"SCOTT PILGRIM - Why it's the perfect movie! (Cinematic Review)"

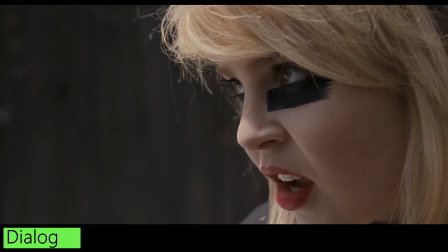Oh, I'd love to postpone, darling, but I just cashed my last rain check. What's that from? My brain!
And then there's like dialogue that's super basic, as if the person didn't even have a brain at that moment, where Scott tries to talk to Ramona in the first time on the party, and he just says,
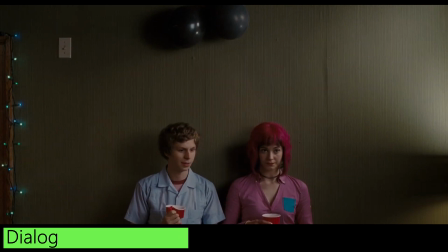Hey, what's up? Nothing. Hey, you know Pac-Man? I know of him.
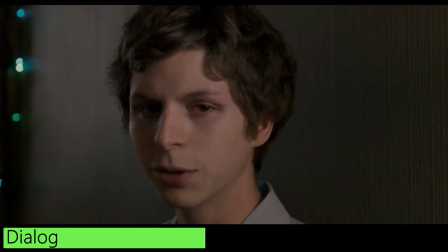Am I dreaming? I'll leave you alone forever now. Thanks.
Basic conversation, but it's so on point funny that he just can't get to her. Yeah, it's sarcastic. That's what I love about it. They make the jokes.
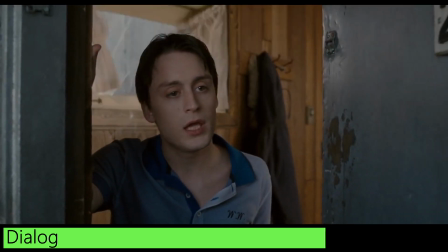It's through action. And this is much like a silent movie. It's through visual impact, through visual storytelling.
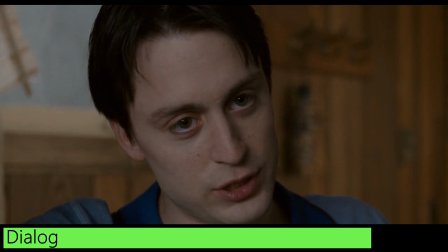And this is what makes those jokes so good. It's not like, ha ha, I'm funny. No, the action and the overall editing makes it funny to you. And this is much more, I think, compelling is the right word.
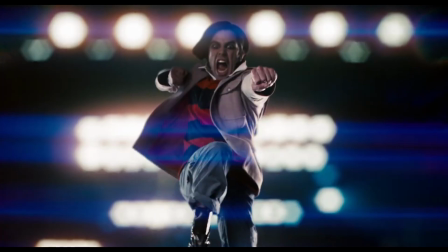Why it is such a masterpiece is due to how everything just fits perfectly. VFX, it's mostly used subtle but it has a great effect doing that. Well, we are coming from the comic book again and that's why we have so many VFX things you definitely see like
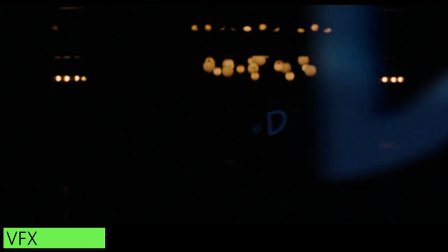the playing the chord and just the Ds coming out of the bass to illustrate the overall feeling like you would have in a comic book.
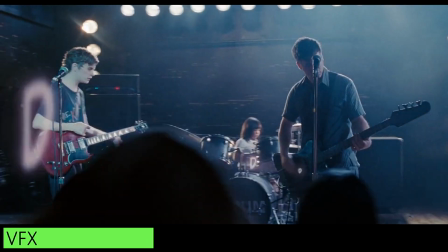There's no sound so somehow you have to illustrate it. And we have the scene where Matt totally freaks out, the first battle of the bands,
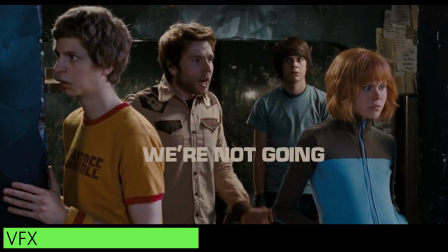and the music is so loud and he talks at the same time, we can't hear anything, and they just put in the subtitles. But not only as normal subtitles displayed on the bottom of the frame, like here, but it's like integrated into the whole movie, into the whole frame.
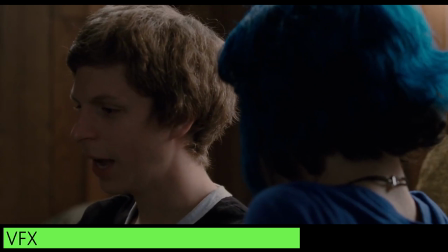Not only subtitles, also illustrations to explaining an insider. You know, the scene where Ramona says, oh, he needs a haircut.
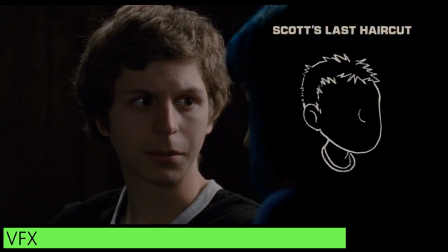And then they explain the whole haircut thing in a little illustration with the voiceover.
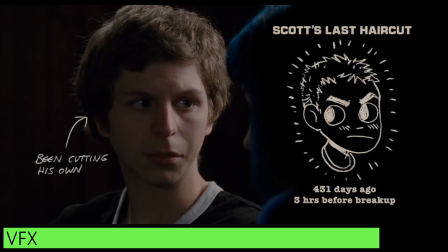Three hours before his big breakup, he's been cutting his own hair ever since. So long ago.
Or for example, when the Wiegand guy doesn't know something and the text is blended in, he really doesn't know something.
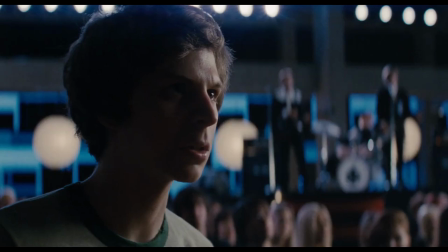Was that not clear?
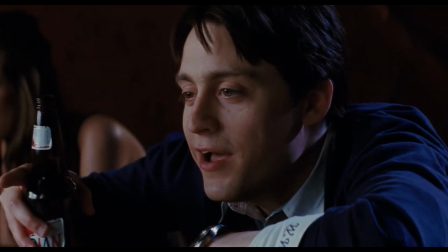Is that not clear? I don't know.
Edgar Wright emphasizes everything. VFX, sound effects, storytelling, dialogue, editing. And it all mixes together to this incredible piece. If you haven't seen the movie, go out now and watch it. If you want to be a filmmaker, I urge you to watch the movie. And you have our permission to leave class right now and watch this movie. Yeah, absolutely. Do it right now.
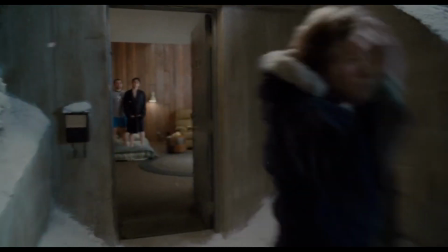End card stuff. Do some funny faces, Connie boy.